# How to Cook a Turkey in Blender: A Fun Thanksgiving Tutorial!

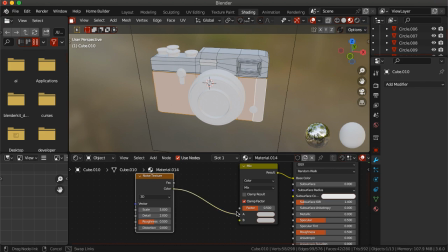To maintain consistency in the scene, I reused materials already created for other objects.
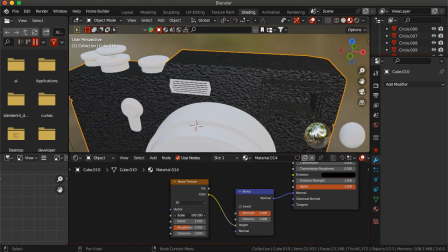The metallic finish on the lens housing uses the same material as the knives and fork, creating a cohesive look across the table.
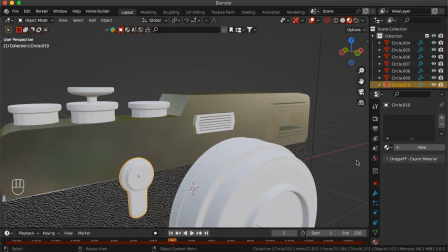For the body of the camera, I applied the bump-mapped plastic material used on the utensil handles.
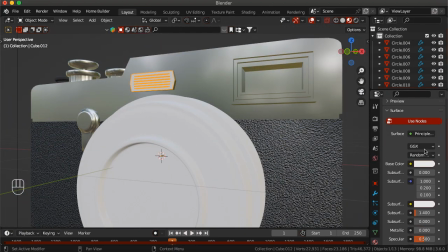This textured finish adds a realistic touch and ties the camera visually to the other elements in the composition.
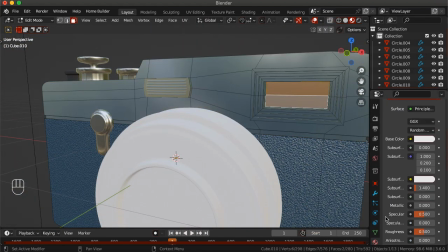By reusing these materials, the camera blends naturally into the scene while adding its own unique presence.
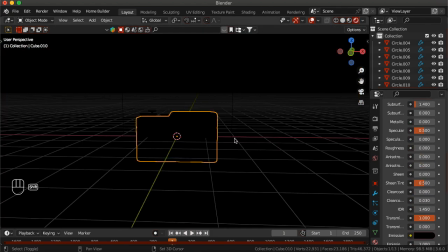It's a great way to save time and ensure harmony in the design.